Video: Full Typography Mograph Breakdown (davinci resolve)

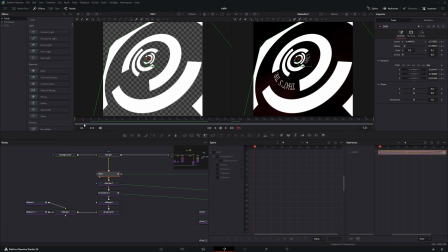And then I rendered it out and then had a DVE just help add more of a 3D effect on top of it.
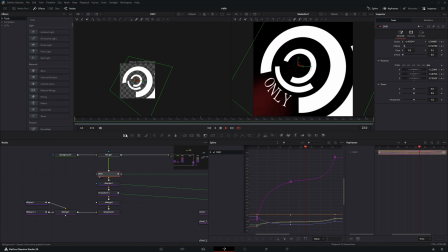So this just comes in at more of an angle instead of just being straight head on. But that's just this outside effect area.
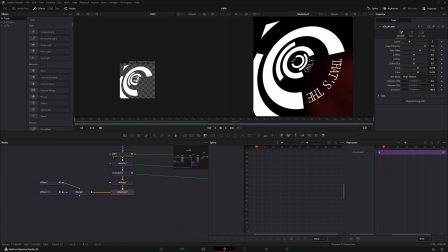So what about the text itself? Because each of these outside ones aren't actually real nodes, only these inside ones are real nodes.
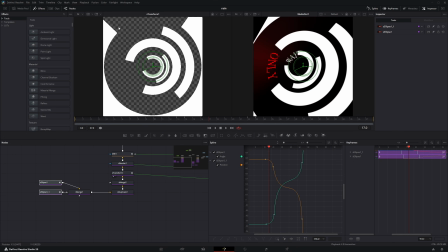The issue is that if you want to try to follow inside one of these empty sections, there just wasn't an easy way to do it by just choosing to follow.
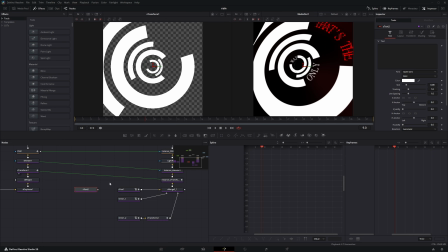So usually what you can do is if you have a S text or any other text, you want it to follow the rotation of this ellipse.
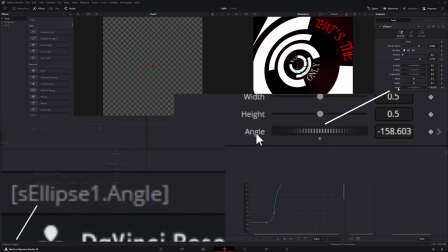You can hover over this angle, and on the bottom left now, it says S ellipse 1 dot angle.
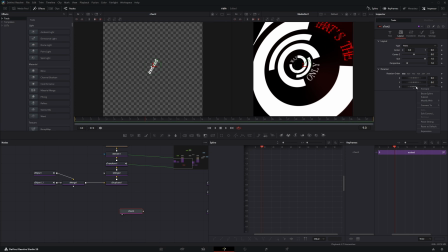So what you could do is maybe for this rotation, you can right click this expression and then type in S ellipse 1 dot angle. And then now this will follow the same rotation as this. So this is using expressions so that it would follow the exact same keyframes as something else. Because the duplicating caused it to time offset, there's nothing you can type in that accesses this duplicated shape.
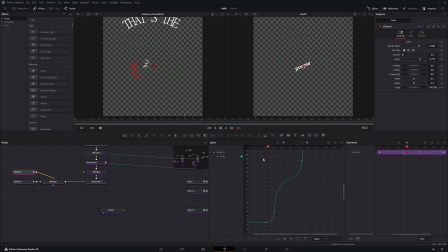So what I had to do was, instead of following just this angle over here, I had to add a time offset on top of the script itself. So if you go into the text, the only text animation is that it flashes red. And then inside the settings of it, there's a frame render script. I set its own text angle, the angle Z, which is what I was animating before, to equal to the S ellipse 1.
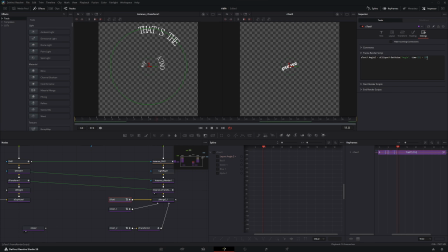I get the value of the angle, offset the time by 22 frames, and then I add a little bit more so that the angle would start at the same place where the duplicated one started.
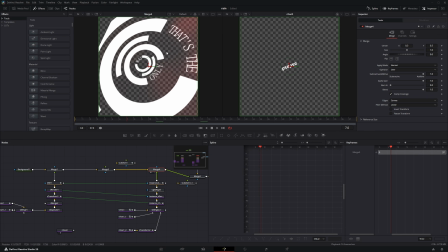So if I merge it quickly, you can see that this text now follows the outside duplicated rotation. And then so does the other one, which is the exact same script, but then I changed the time offset to 11 frames this time, plus a little bit more to match this area. So all of these now follow the duplicated shape on the outside.
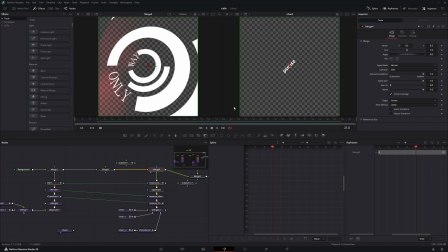And then there's no other text animation aside from that, except this last one. I also animated the appearance in the shading tab again, just like last time. And I added a slight bit of red light rays to do this. And then when merging it all together, this is what it looks like. And let me just add back the sketch effects. So that's what it looks like once everything's all put together.
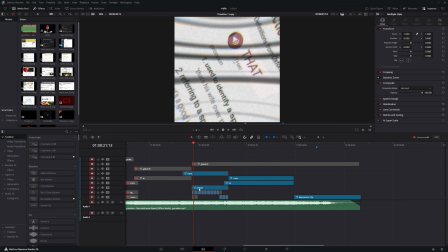So this part is the only part where I added actual clips on the outside of it.
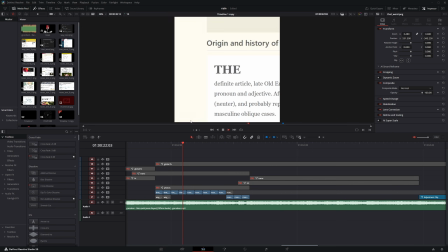So each of these clips are just randomly taking screenshots of each word. So I have all these images I had to take. This was the roses, other roses, other roses. For each of these clips, I just zoomed in into the center using this tool over here.
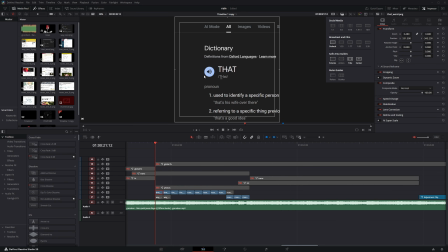So you can set a safe area guide and then have it title in the center. So I just made sure that this crosshair was on top of the middle of each word.
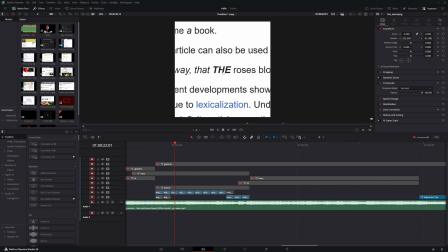For this picture, I aligned it to the center, next one aligned the center, next one aligned center, and so on.
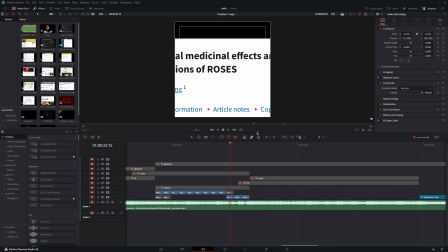And each of these are all just random websites where I found just the text, because no one's actually going to read anything else outside of it, because this is what rose disease is.
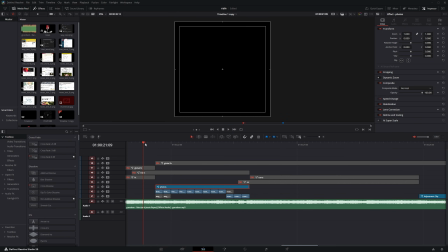I don't even know. And then I added a adjustment layer on top of it so that when the previous clip is turned to the left, the next one continues by turning to the left.
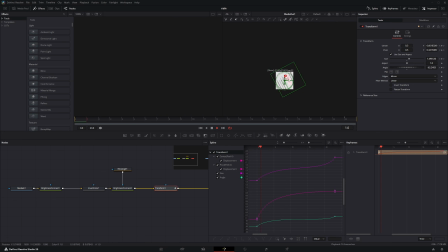In this adjustment layer, there's one transform right here that rotates itself left. And I also had a brightness that turned down the saturation so there's no color.
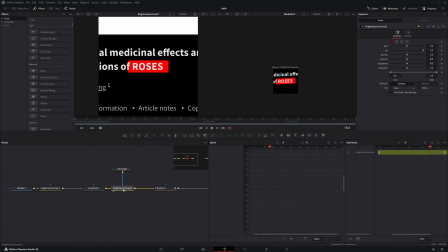I inverted it because I wanted it to stay mostly black. I had another rectangle on top of it, lifting the red of it. Finally, there's another transition one on top of it. This one is using a couple different effects from different places which aren't built into DaVinci Resolve.
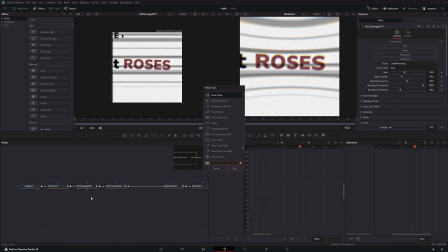So we have a damaged TV from BCC, but there are other analog damages that you could use.
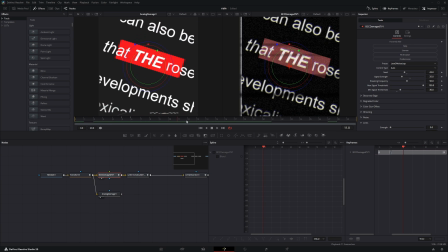So this analog damage is something else I also use quite a lot. So let me just show both sides comparison, and then let me just choose a random preset, like maybe like an old VHS.
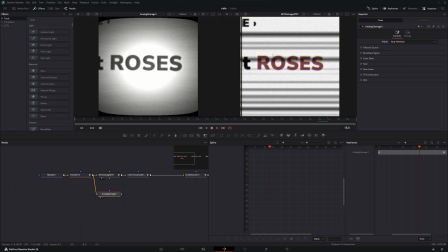And then of course you can also always add more on top of it to make it as close as that one as possible.
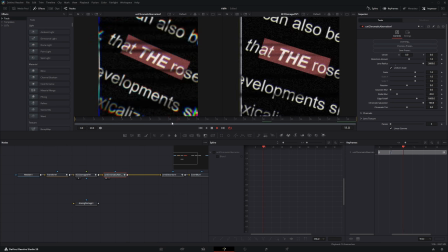So something like this maybe is already close enough. And I have another one which is chromatic aberration, but you can use the same thing with like I think RGB splitter, is it?
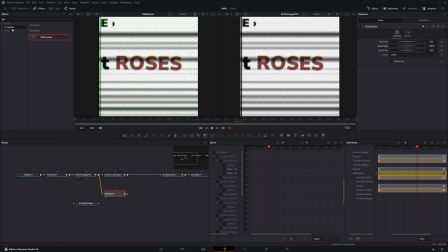Yeah, so RGB splitter is also somewhere that's built into DaVinci Resolve. So instead of using this chromatic aberration, you can have a splitter and then just offset the scales just very slightly so that there's a chromatic aberration. And then I noticed also there's a slight dent, so you can also just add a dent on top of it, or maybe not even a dent, like a lens distortion, then revert the distortion a little bit like this.
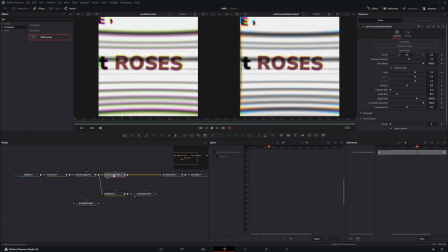And then now it's already pretty similar to the Universe plugin. So that is that part over here.
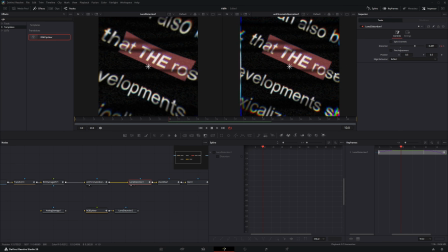And have another lens distortion stacked on top of it to make this effect even more amplified.
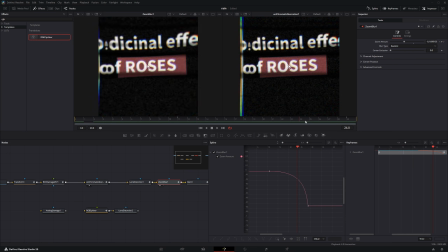I have another zoom blur here to animate it leaving the screen, to have it zoom like this.
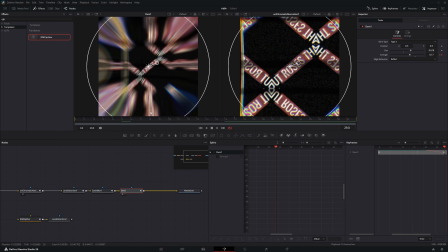And I have one last dent to help it leave the screen a bit more amplified. And yeah, that's this section over here.
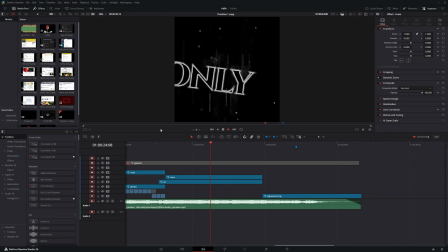So this section is the only one I use actual 3D on. So I set up a 3D environment here.
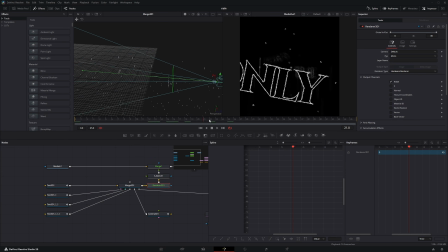I use the depth of field effect to make these all blur out in the background. So let me just remove the sketch effect real quick. If you notice in this viewport over here, each of these texts are all just coming in at different times far away from each other. So then when it's all merged together, when the camera moves back really quickly, all these texts appear in front of the camera.
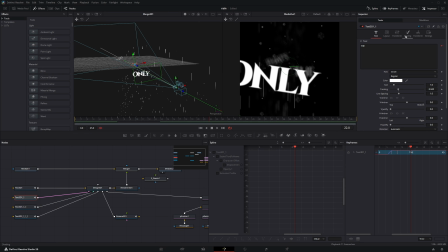And then the way these all animate in is also still just using a follower modifier.
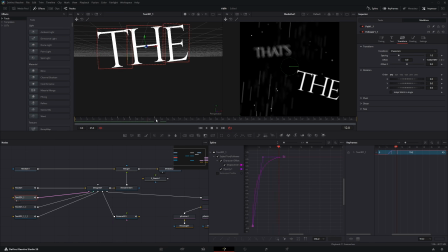So if you have a follower modifier, you can go here, animate the offset of it so that it comes up quickly, and then have the follower timing to be random but one by one,
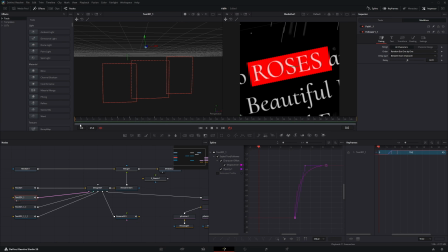and then have a slight delay on it. I think I use the same effect for all of these texts.
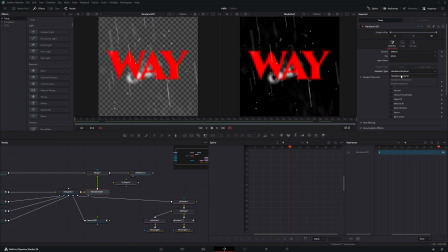But in order to get the depth of field, you have to go to the render 3D, change it from software render to hardware render, and then in accumulation effects you have to click enable accumulation effect,
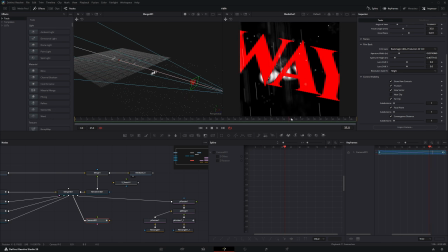depth of field. To control where the camera is looking to have this effect, you have to go to the camera over here, control visibility, and click on focal plane.
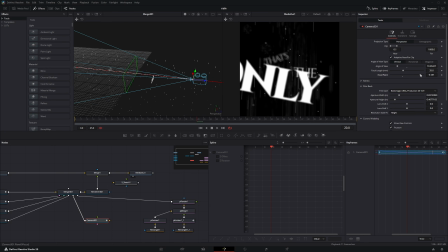So this focal plane is where it would have the most focus on. I try to put it far enough away so that when the text actually comes in and it's readable on screen, it's basically right in front of it.
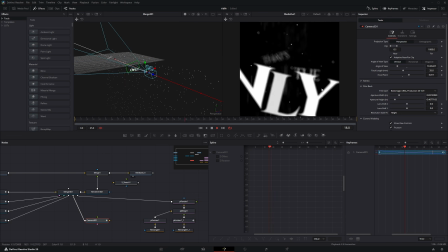You can also definitely keyframe the focal plane as well to track onto the text longer, but I thought this was already fine.
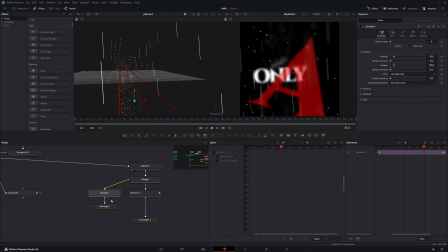The last thing I added was these particles. So I had 1p emitter here, which is just rectangle, it's just cube. And then these cubes are, you notice over here, there's a couple cubes over here. So none of these cubes are actually moving.
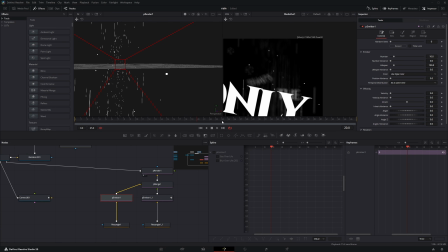If you track this one over here, they just spawn in and stay in place. When the camera moves backwards, it looks like they're rushing to the back, but they're all just here while the camera's moving really fast. And then I have another P emitter that is taking in a long rectangle. All of these have a really high velocity going down really quickly to simulate like a rain effect.
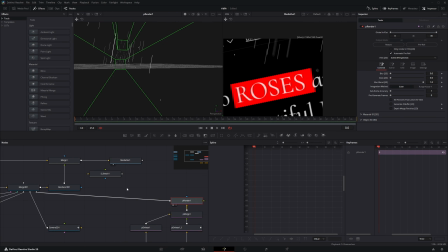And I merged the particles together and then rendered it out. And then this is what it looks like.
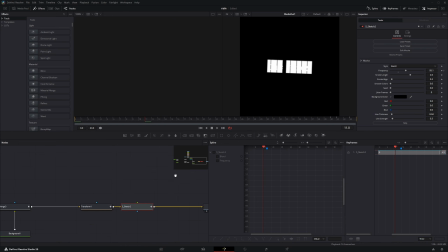So this last section is just a lot more appearance and shading spam. Let me take a look here.
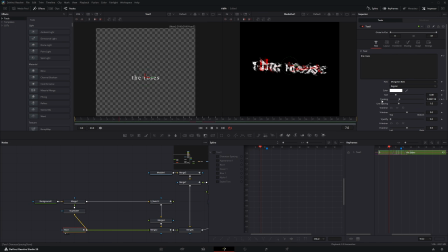The first thing is this text. The main animation is that I animated the tracking of it to come in like this. And then I flickered it red along with changing the appearance over here. I spammed it randomly a little bit. And then I also keyframed the word into bloom at this point.
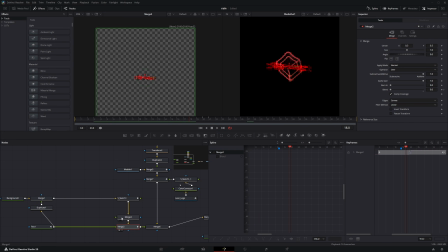And then here is where I've wanted to have this sketch effect in the background as well. So I had to split apart this text, one that goes into a sketch and the other one to merge it back into itself.
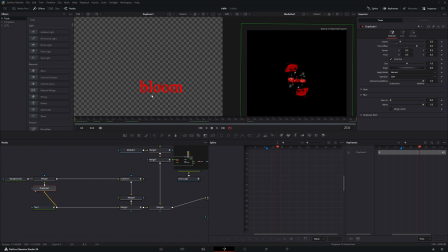So that's how over here, there's a noise in the background along with the text. I also had a duplicate here that just copied the same movements with a time offset of 3.
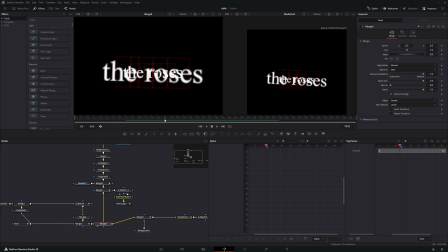So then they would be slightly offset. And I merged it along with another background. Once it cut to the different word, okay, this is a caching issue with it showing it twice.
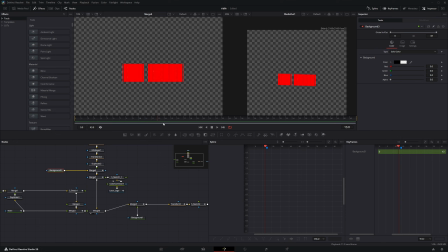Anyway, I'll just show the background itself. The first thing for this background is once it cuts to the next word and it was going chaotic with the sketch effect, I added my logo with a color corrector and added a sketch on top of that to merge it in just for this split second.
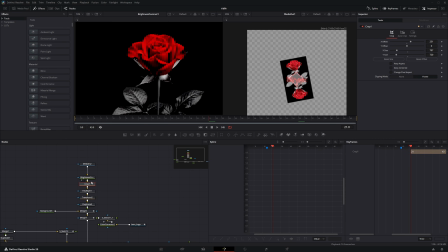And then I also had the same exact Rose video that comes in. I color corrected it a little bit, cropped it, keyed out the background, and then transformed it to be above here.
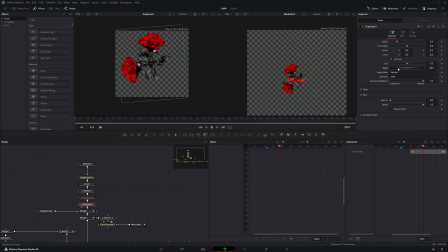And I duplicated it one time around the center of it so that it would be flipped on its back.
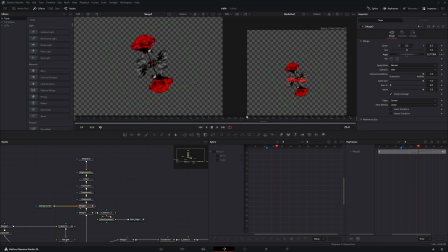And then I have this merge here that keyframed the rotation of it when it came in. And then this merge over here is what's controlling both of these turning on and off. First, the logo comes in, turns off, and then this one comes in. And I also added a slight flash with this background over here.
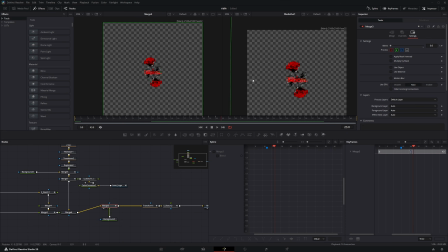So it's a white flash. There's a one frame where it blends in the white background. Finally, there's a final sketch that deteriorated the picture.
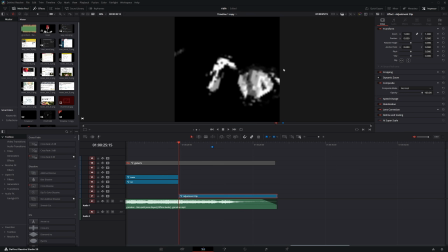That makes it, and that results in this final edit here.
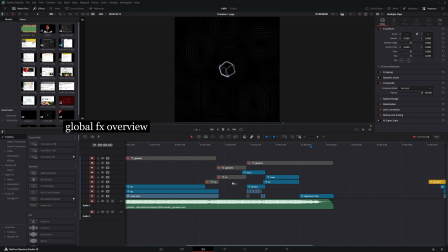So the one last thing I want to go over is the global effects.
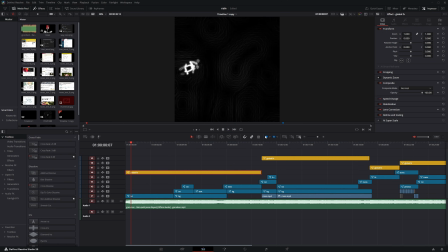This time was really simple because, again, the sketch effect carried so hard, but I added a flicker addition.
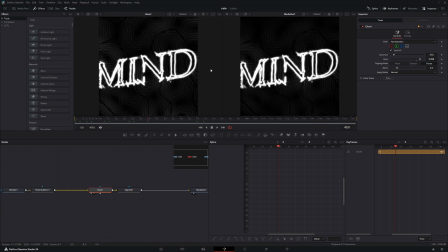So there's a very small flicker in the background, added a glow on top of everything, and then a vignette on the outside.
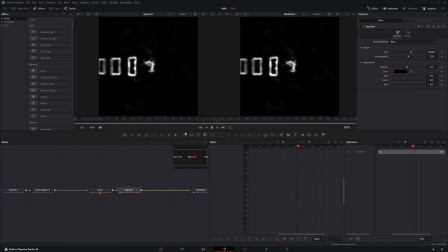That's the only effects I really added.
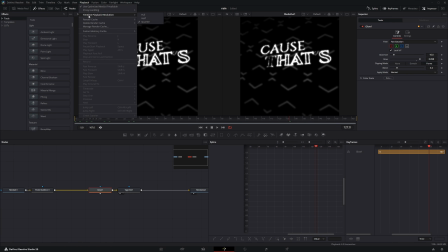And then right now this glow is super amplified because I'm on playback quarter, but when you finally render it out, it actually doesn't look too bad.